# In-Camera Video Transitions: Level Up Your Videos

Want to give your content that extra bit of flavor? Then you should add some in-camera transitions, and here's how you can. Although most people think of post-production when you say transitions, you can actually create some incredibly good-looking ones right in camera with just a little bit of planning of your shots and then very little editing afterwards. This gives you a chance to get really creative and ensure you have some great-looking transitions to add to your story before you get into the editing room. First up, we have the same color or texture transition.
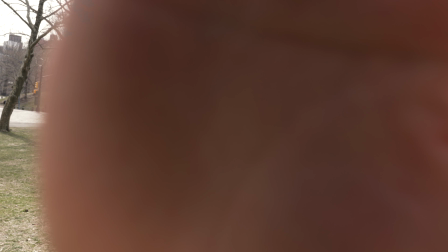Now this can be as simple as using your hand to cover the lens at the end of one clip and then starting the next clip with your hand over the lens and then taking it away, revealing that you're in a new location. This is great for content creators who want to add an extra level to their videos and doesn't require a great deal of work to go into it.
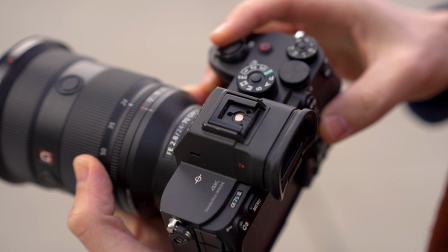When you are doing this though, make sure you have your exposure set to manual so your camera isn't overcompensating for light when your hand is covering the lens. To level this one up, you can also use different textures and colors to create a really seamless transition. Whether you use the grass or the sky, this makes two scenes blend easily,
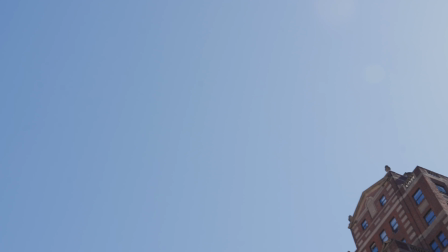transporting your audiences quickly and grasping their attention right at the start of the next scene. A tip with this one would be to have the same motion between the clips also, so they flow into each other better. And that leads us seamlessly into the whip pan. This can be used to show someone quickly moving to and from different locations.
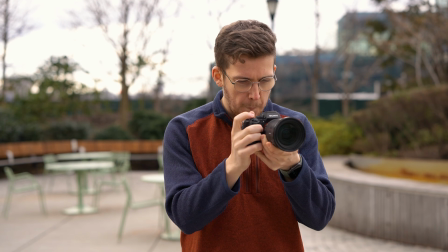This is done by moving your camera fast in one direction at the end of the first clip and then starting the next clip with the camera moving in the same direction and cutting in the middle of the two at the blurriest point.
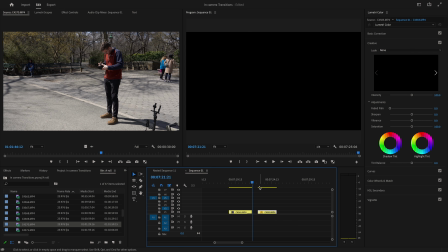Once you've edited the two clips together, it looks like one seamless motion.
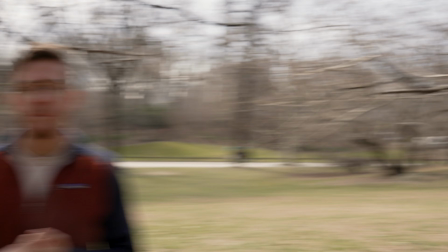These can be a great way to enhance the story you're trying to tell, like if you want to do a bounce whip pan to a cutaway scene. You can go in any direction you want with a whip pan, just make sure that the two clips you want to cut together are going in the same direction. Now we're starting to get a little more crazy with these transitions, as this one may take a bit of practice, and to really step it up, we'll even need some extra equipment like a gimbal.
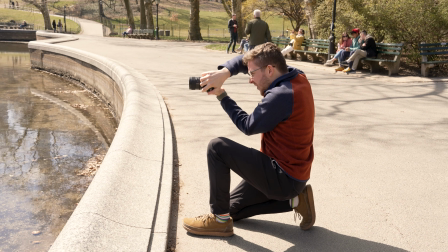A simple spin transition would be starting your camera with your shot framed and then turning it at least 180 degrees, and then starting the next clip with your camera upside down and turning it until you have your next shot perfectly framed.
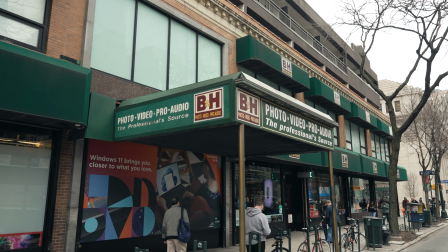This may take a few tries as you want to make sure you're landing the focus of your target on your second shot. And there you have a quick 360 spin transition you can create just using a handheld setup.
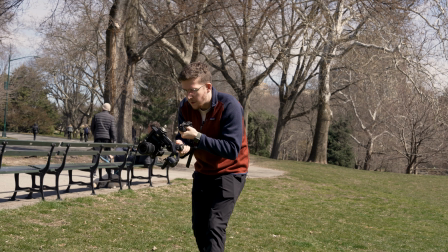But to really take this to the next level, you can add a gimbal into the mix and set it to the infinite loop mode,
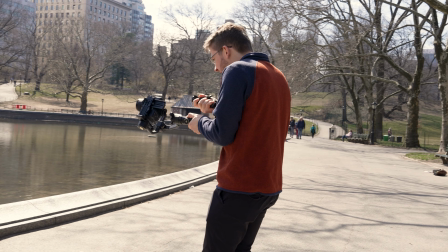and then turn your camera fully a few times.
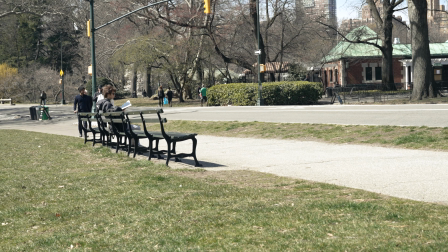You can then add an additional movement to your shot, like walking backwards, and then speed ramp it in post to get this amazing looking shot. Like with all in-camera transitions, this next one takes some careful planning.
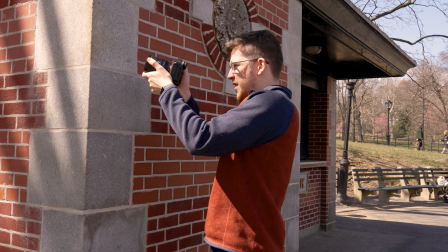Panning behind an object works great on transporting your viewers seamlessly from one location to another. To do this, simply start your first clip and walk behind an object like a wall or a post, and make sure that at least one point your object is filling the whole frame. And for the second clip, start with your object fully in the frame and then move in the same direction as your first clip to reveal your second location.
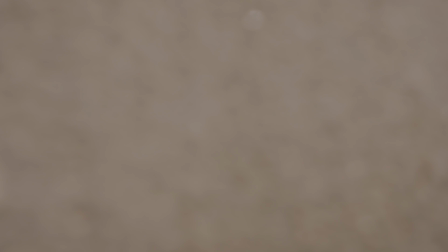Having the same movement direction is crucial here for this to work,
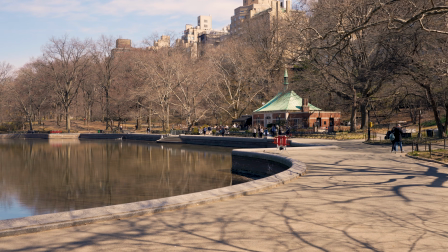and it makes sure that your two objects also have similar looks to them to make sure that the cut is seamless during your edit. This one takes a little bit of work after the fact with masking, but looks great when it's done well. Have someone walk through the frame in your first clip and then film your second clip, making sure the movement in both of them are the same and going in the same direction if you have any at all.
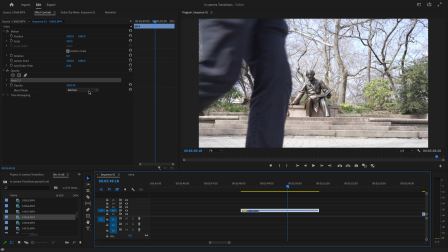When you're in Premiere, lay the first clip in the V2 channel and find the first frame of when the person has walked past the side of the frame.